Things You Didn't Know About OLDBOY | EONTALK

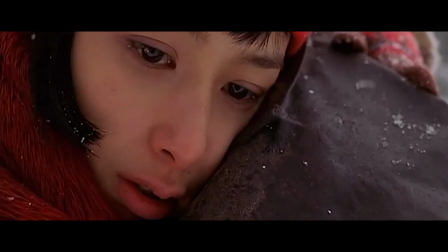Hello everyone and welcome back to another video by Ian Talk. Today, I've got the second episode of the Things You Didn't Know series.
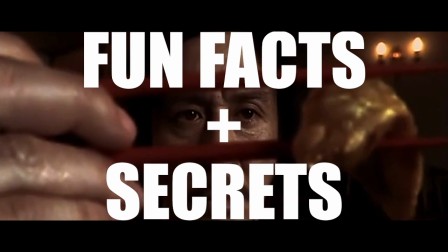In this series, we'll be taking a look at a list of fun facts and secrets about a dedicated movie that you probably didn't know prior to watching.
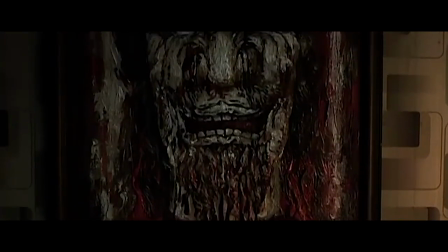The first episode featured one of my personal favorite Korean movies, New World.
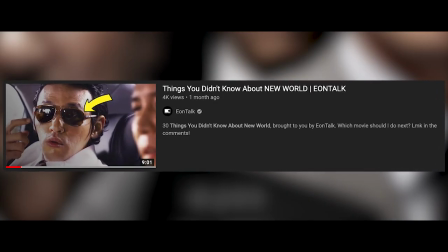In that video, I asked you guys what movie I should do for the next episode, and a lot of you guys requested the classic Korean film, Old Boy.
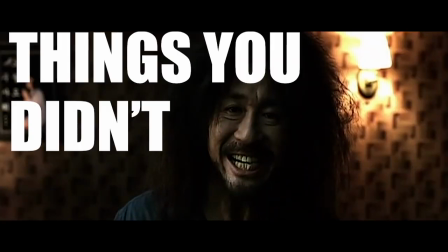And so, this episode of Things You Didn't Know will be on the Korean crime thriller, Old Boy.
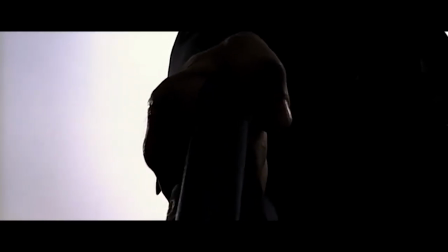From this point on, this video will contain spoilers of the movie.
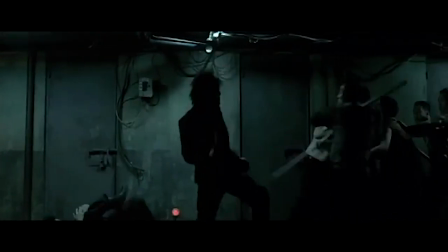If you do not want to be exposed to any spoilers, I suggest watching the film first and coming back to this video afterwards.
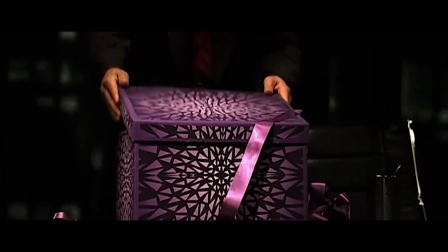You have been warned. Now then, let's get right into the list of 30 things you didn't know about Old Boy.
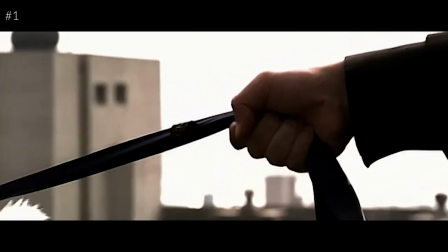Let's first get some basic background info laid out. Old Boy was directed by one of the most famous Korean directors, Park Chan-wook,
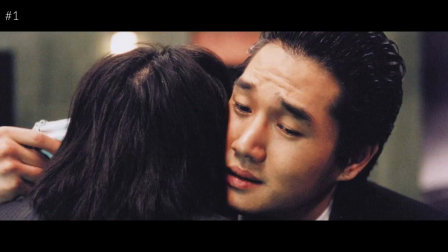and starred the incredible actors Choi Min-sik, Yu Ji-tae, Kang Hye-jung, Kim Byung-wook, and Odaal-soo.
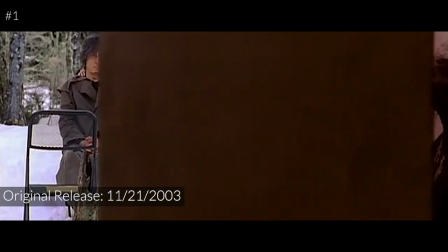The movie was originally released on November 21st of 2003 and re-released 10 years later on the same date in 2013.
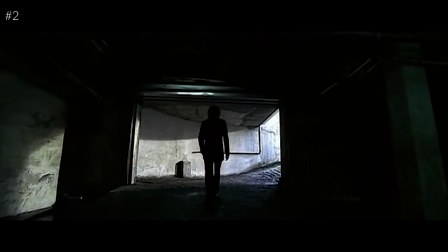Old Boy revolves around the topic of revenge and is one of the three movies of Park Chan-wook's revenge trilogy,
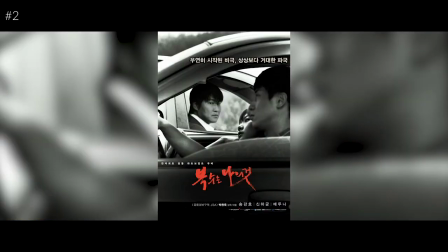the others being Sympathy for Mr. Vengeance and Sympathy for Lady Vengeance.
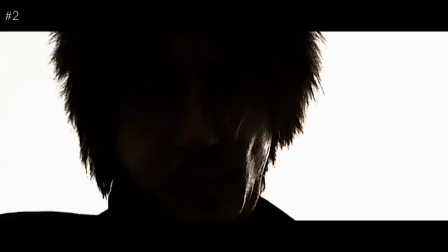There are three characters seeking revenge in the film, Lee Woo-jin getting back at Odae-su for his sister,
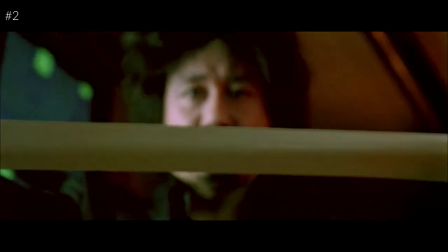Odae-su getting back at Lee Woo-jin and Chore-ung for imprisoning him, and Chore-ung getting back at Odae-su for ripping his teeth out.
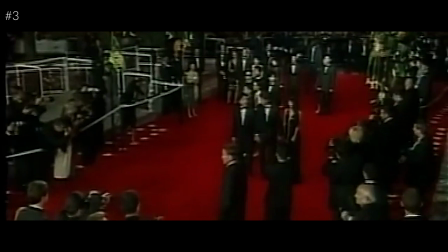Old Boy was the first Korean movie to win the Grand Prix at the Cannes Film Festival. The movie is based on the Japanese manga, Old Boy.
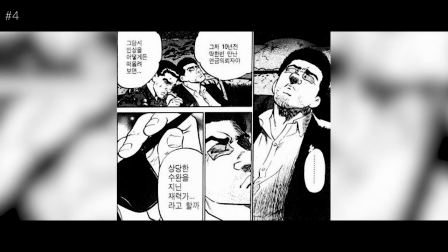The original manga wasn't very popular and so they were able to buy the rights to it for merely $20,000.
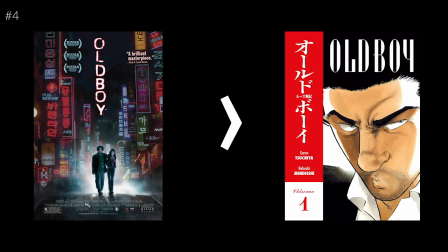When selling the rights to the film back to Japan, it was sold for $2.2 million.
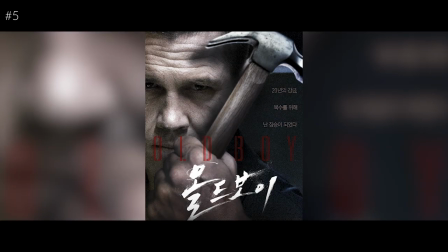The movie was remade in Hollywood in 2014.
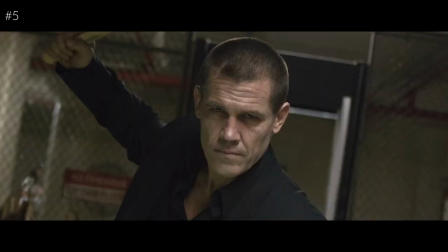The remake was directed by Spike Lee, and Josh Brolin, who also played Thanos in the Avengers movies, played the role of Odaesu.
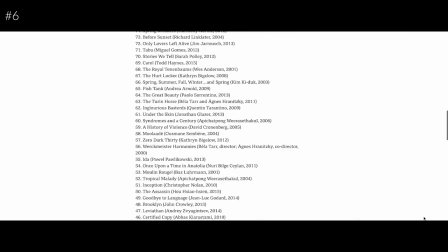Oldboy was listed as number 30 of the 21st century's 100 Greatest Films by BBC. The only other Korean film on the list was Kim Gi-duk's Spring, Summer, Fall, Winter and Spring.
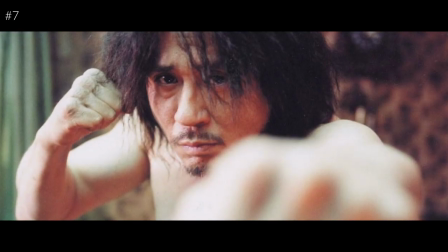Choi Min-sik, who played Odaesu, actually wanted to play the role of Yoo Ji Tae's character, Lee Yoo Jin.
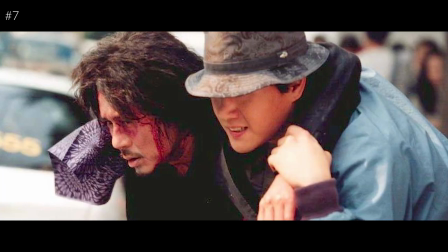He himself casted Yu Ji Tae for the role of Woo Jin.
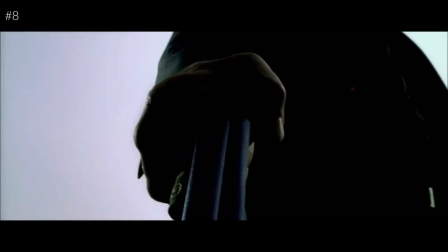The movie begins with the scene cut from the middle of the film with actor O Bang Lok's cameo appearance.
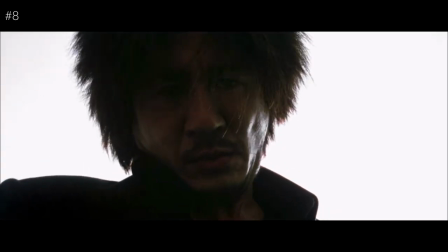This was used at the prologue to grab the audience's attention from the start.
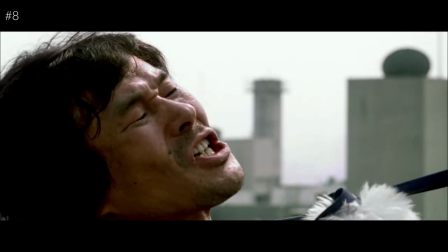Mr. O Bang Lok said he would only be able to play the role if he knew why his character was trying to kill himself. The director revealed that the character was in love with his dog and once this got out, he was swept with negativity from people, and so decided to commit suicide.
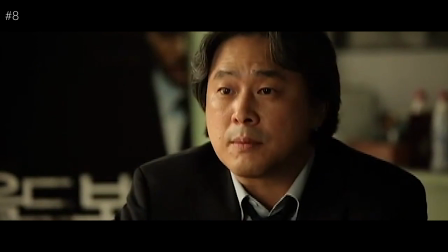This explanation was left out of the movie because the director felt that including it would make the movie try to go over too many issues.
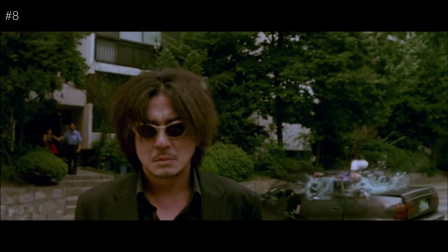If you look at the scene of him falling closely, you can clearly see that the dog was actually a doll.
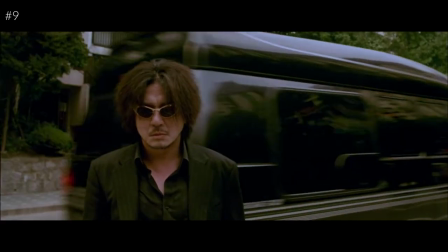The van that drives by behind Odezu after the guy with the dog falls was driven by Yuji Tae. This was to show that he was continuously watching Odezu. The police station scene in the beginning was the last scene to be filmed.
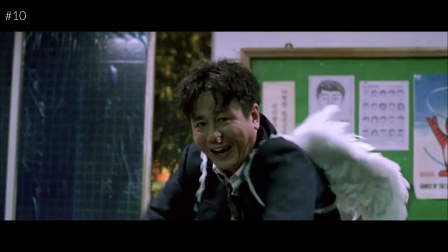Choi Min-sik worked out intensely to lose weight for the role of Odae Soo, but in order to film the beginning scene of him in the police station, he had to put on weight again.
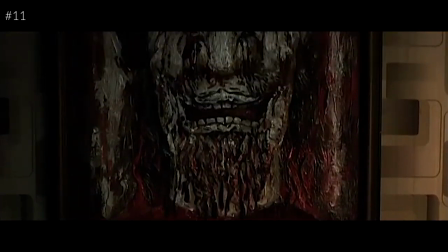The painting on the wall of the prison room is The Man of Sorrows by James Onsor.
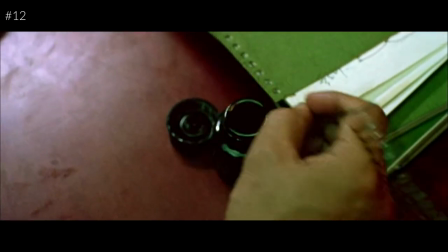The scene of Odae Soo tattooing his hand to show how many years he was imprisoned originally was going to use a fake hand.
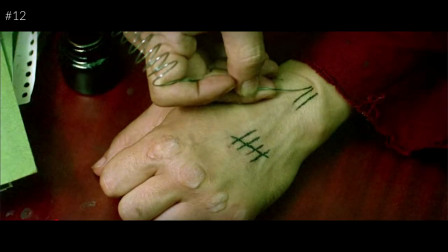However, it looked too unreal. Thus, Choi Min-sik performed this scene on his own hand.
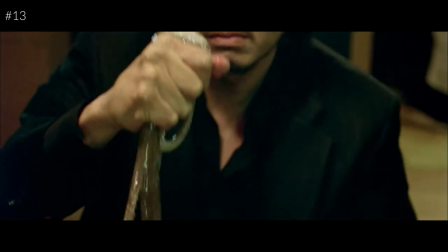One of the most iconic scenes of the movie is the scene of Odaesu eating a live octopus.